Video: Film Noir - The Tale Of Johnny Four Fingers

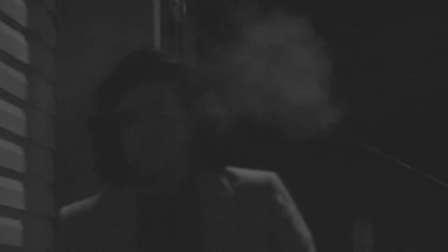It was a dark cold night, Chicago, 2002.
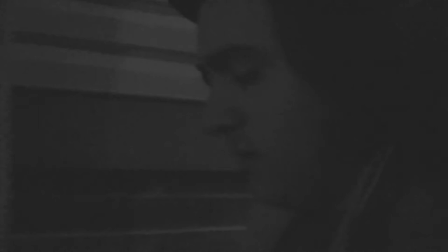The night was young, lonely, begging for murder.
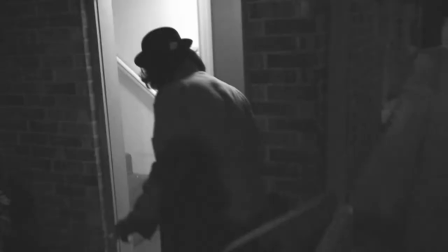So this guy, Johnny Fourfingers, he goes walking up to me the other day.
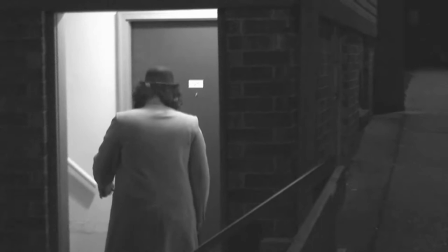You know what he says to me? I want you to tell me everything you know about Film Noir. I says to him, You mean the black film? He says, Yeah. What you got for me?
Says I tell him, Well, you know, they started that jig in the forties.
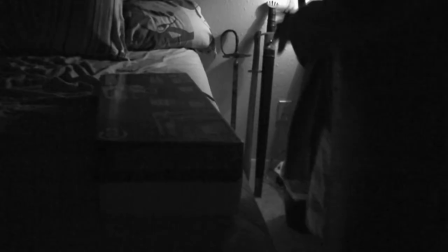Became a big deal. Those were the good old days. Back when they didn't take those cats over in Hollywood standards for Jack Squat.
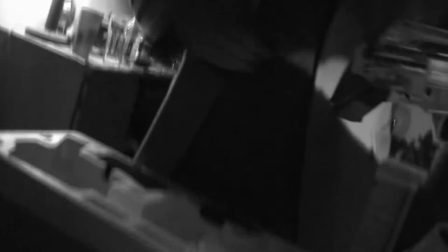And delve deep into the crime scene. You know, that gritty drama you always hear about.
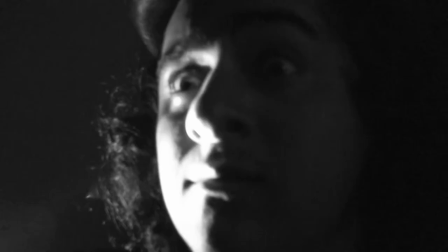The old three-point lighting standard? They took it and threw it out the window. Went all avant-garde on the whole system.
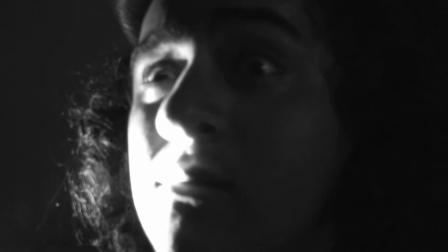The biggest screw job in Hollywood history. They did whatever they wanted to.
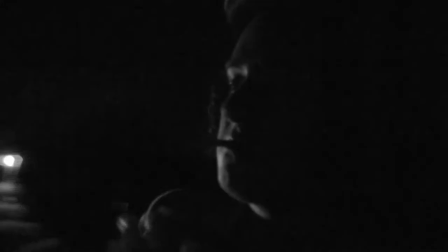Took the key light and turned it into a kicker. Threw the field light out the window too. They choked up on a close-up to make you uncomfortable.
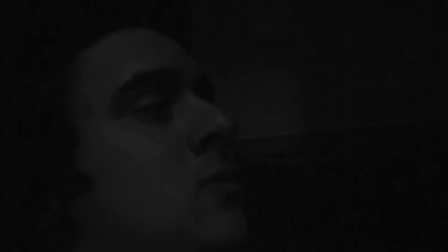Not to mention, the entire time, the place is dark. It's pure darkness, I mean. The kind of darkness that makes grown men shaking their boots and crap for their mummies.
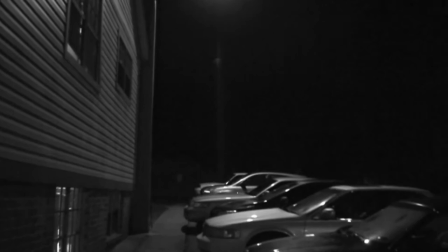They shot night for night I tell you, not like those Hollywood hacks that try and fool you with day for night. No grey skies here, fear of blackness.
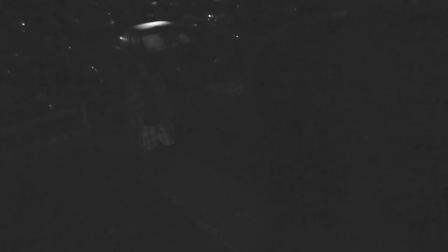Just like the death, slowly encroaching. Also the death of field, it was large, you could see everything, it was all in focus.
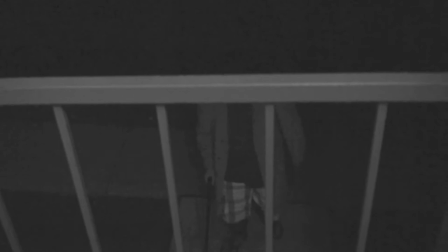They ain't playing games, putting you right there, showing you the scene.
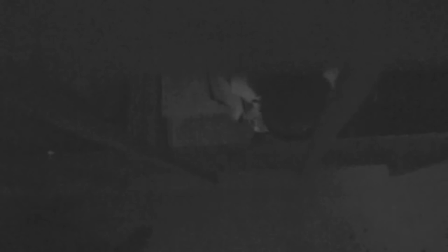They'd film these guys from real up high, you know,
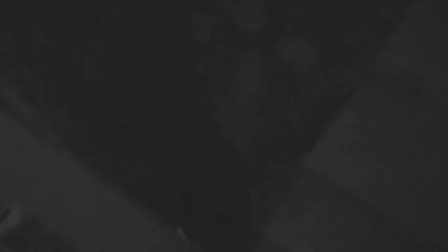make them out to be a rat in a maze, waiting for the inevitable death to swallow them up, right into the blackness from which they came.
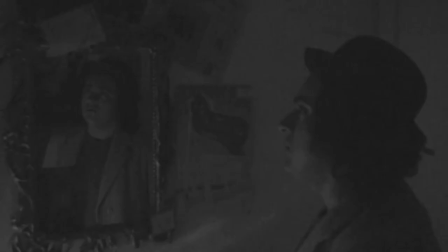But they didn't kill you outright, they'd kill your heart, disillusioned self-style,
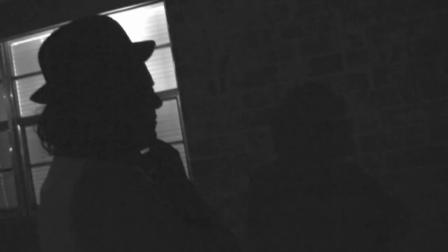make you contemplate yourself in front of a mirror, or look at yourself next to your own shadow.
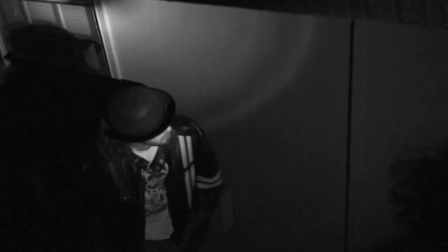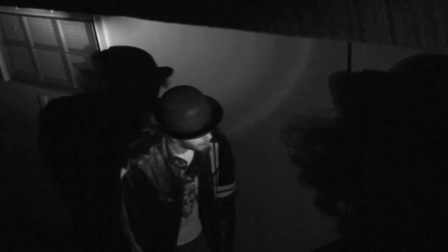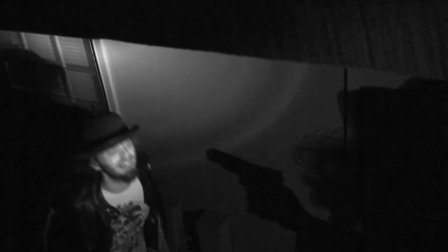I don't know exactly some film noir any idea, but that's true with it. And that was that.
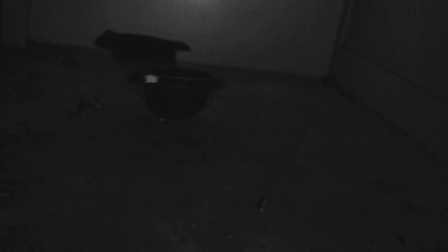The narrator was killed. I still don't know how I'm telling this story.
But that's film noir. 101.